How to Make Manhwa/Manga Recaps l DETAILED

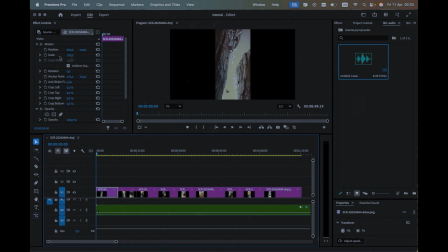Now go to the effects control panel and open the motion section. Click the clock icons next to both position and scale. These are called keyframes. They let Premiere know you're about to animate something. After that, drag your playhead to the very end of the image.
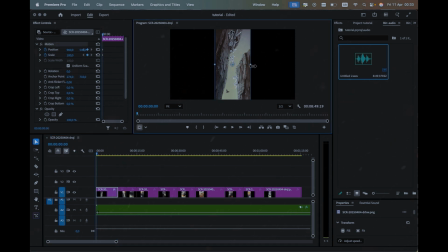You can use your arrow keys to move precisely without jumping to the next clip, and then adjust the image, position or scale. For example, you could move the image upward or zoom in slightly. When you play it back, you'll see a basic motion effect.
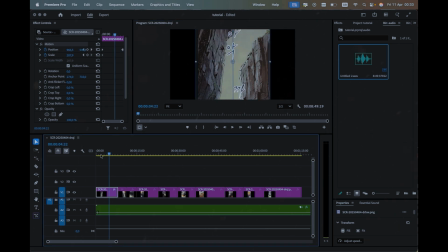And just like that, you've made your still image come to life. Next, let's add a background. Now you could go online and download a moving background, but I've got a better method. Hold Option on Mac or Alt on Windows and drag the image up to duplicate it. select the lower image,
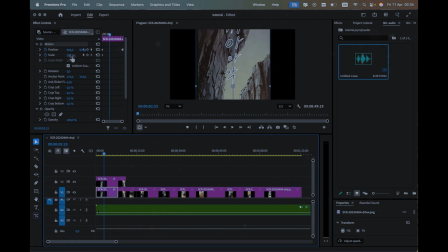go to the scale setting in the effects control and increase it slightly so it fills more of the screen. Then go to the effects panel, search for Gaussian blur and drag it onto the lower image. In the effects control, bump up the blurriness until you get a nice soft background that blends perfectly with your main image.
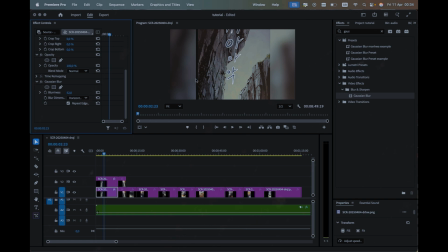You can play around with other settings too if you want a different look. The result is clean, subtle background that helps your top image stand out. One of the best things about Premiere is that you can save this as a preset. Double click on the Gaussian blur effect, right click it and choose save preset.
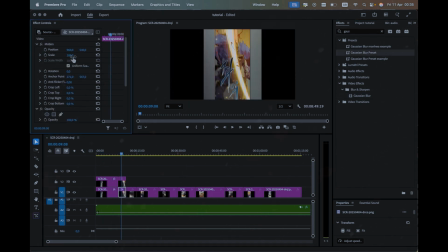Give it a name, soft background blur or anything, and now you can reuse it on any image with a single click. Let's take another image and try something different, something with a bit more energy. Search for transform in the effects panel and drag it onto your image. In the effects control, you'll see a bunch of options.
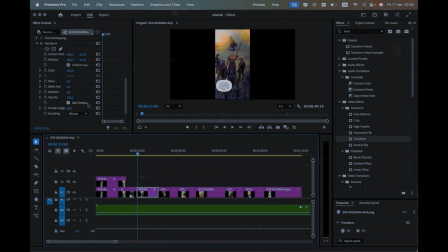For now, we'll use two of them. First, let's move rotation. Set a keyframe at the start and another at the end. Then rotate the image a little. When you play back, you'll see how it adds some movement.
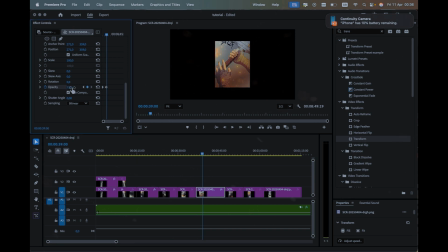Now let's play with opacity. Imagine a dramatic moment in your video. You can phase the image in or out to match the emotion. Start at full opacity, then dim it halfway, then bring it back. It adds that cinematic touch without much effort.
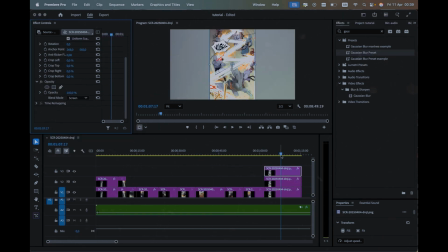Alright, now onto one of my favorite effects. Duplicate your image once more, and now this time select the top image and go to the opacity section. Change the blend mode to screen. Now go into position and set a keyframe. Shift the image just slightly, don't go overboard, just move it by a tiny decimal.
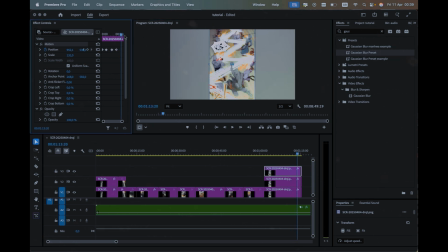A nudge here and a nudge there. When you play back, you'll see this subtle ghost-like effect. It works especially well for fast-paced scenes or anything action-heavy. Now let's look at overlapping multiple images.
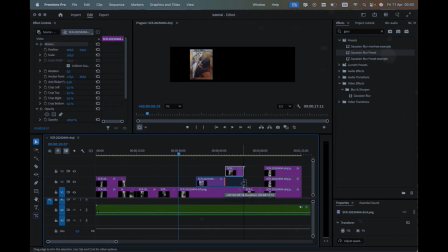Choose three images and place them above each other on three video tracks. Increase the scale slightly on all three of them to make them stand out more.
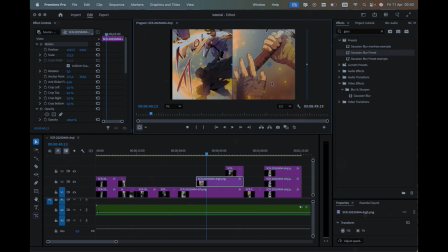Depending on your audio, bring in the second image when the new scene begins. Then do the same for the third.
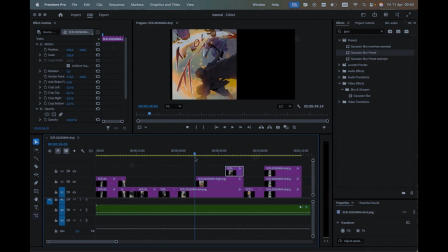Extend the length of all three images so they overlap until the final image ends.
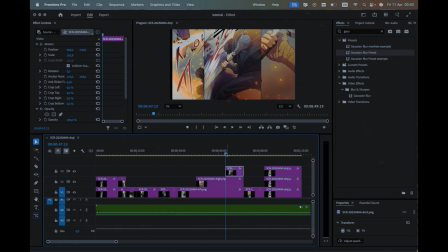Now go to the beginning of the second image and add a keyframe in opacity. And at the end, reduce it so it slowly fades. Do the same for the third image, but keep its final opacity higher than the second one.
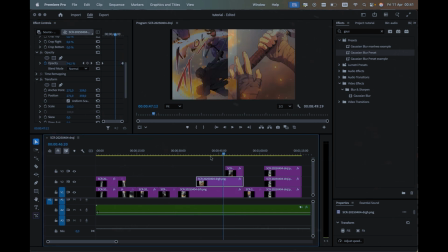This creates a nice layer transition, giving the feeling that time is passing or that your focus is shifting naturally to the final image. Speaking of focus, let's add a little emphasis. Search for drop shadows in the effects panel and add it to your image.
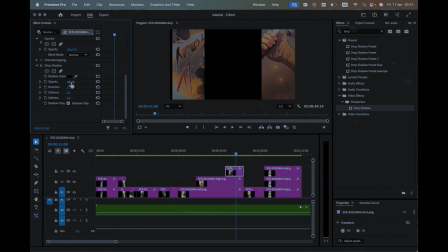You can adjust the setting like distance, direction and softness until it looks the way you want. It helps make your final image pop and adds a bit of depth to the composition. And yep, you guessed it, you can save this as a preset too. Just right click it and save for later use.
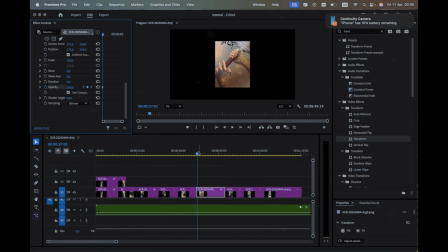Alright, so now that you've got your images lined up, your voiceover's clean and everything's flowing nicely in the timeline, it's time to bring it all together and polish things up.
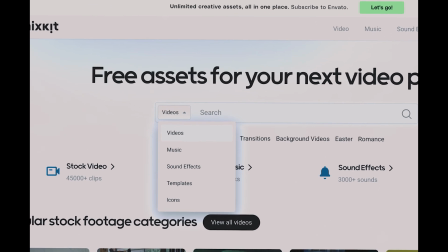Let's start by heading over to mixkit.co. This site is a goldmine for free assets, overlays, transitions and sound effects.
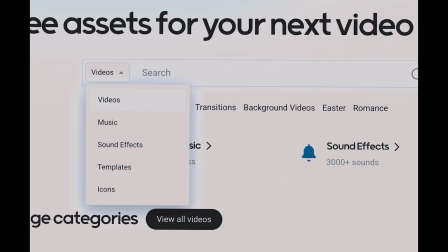No sign up, no copyright issues.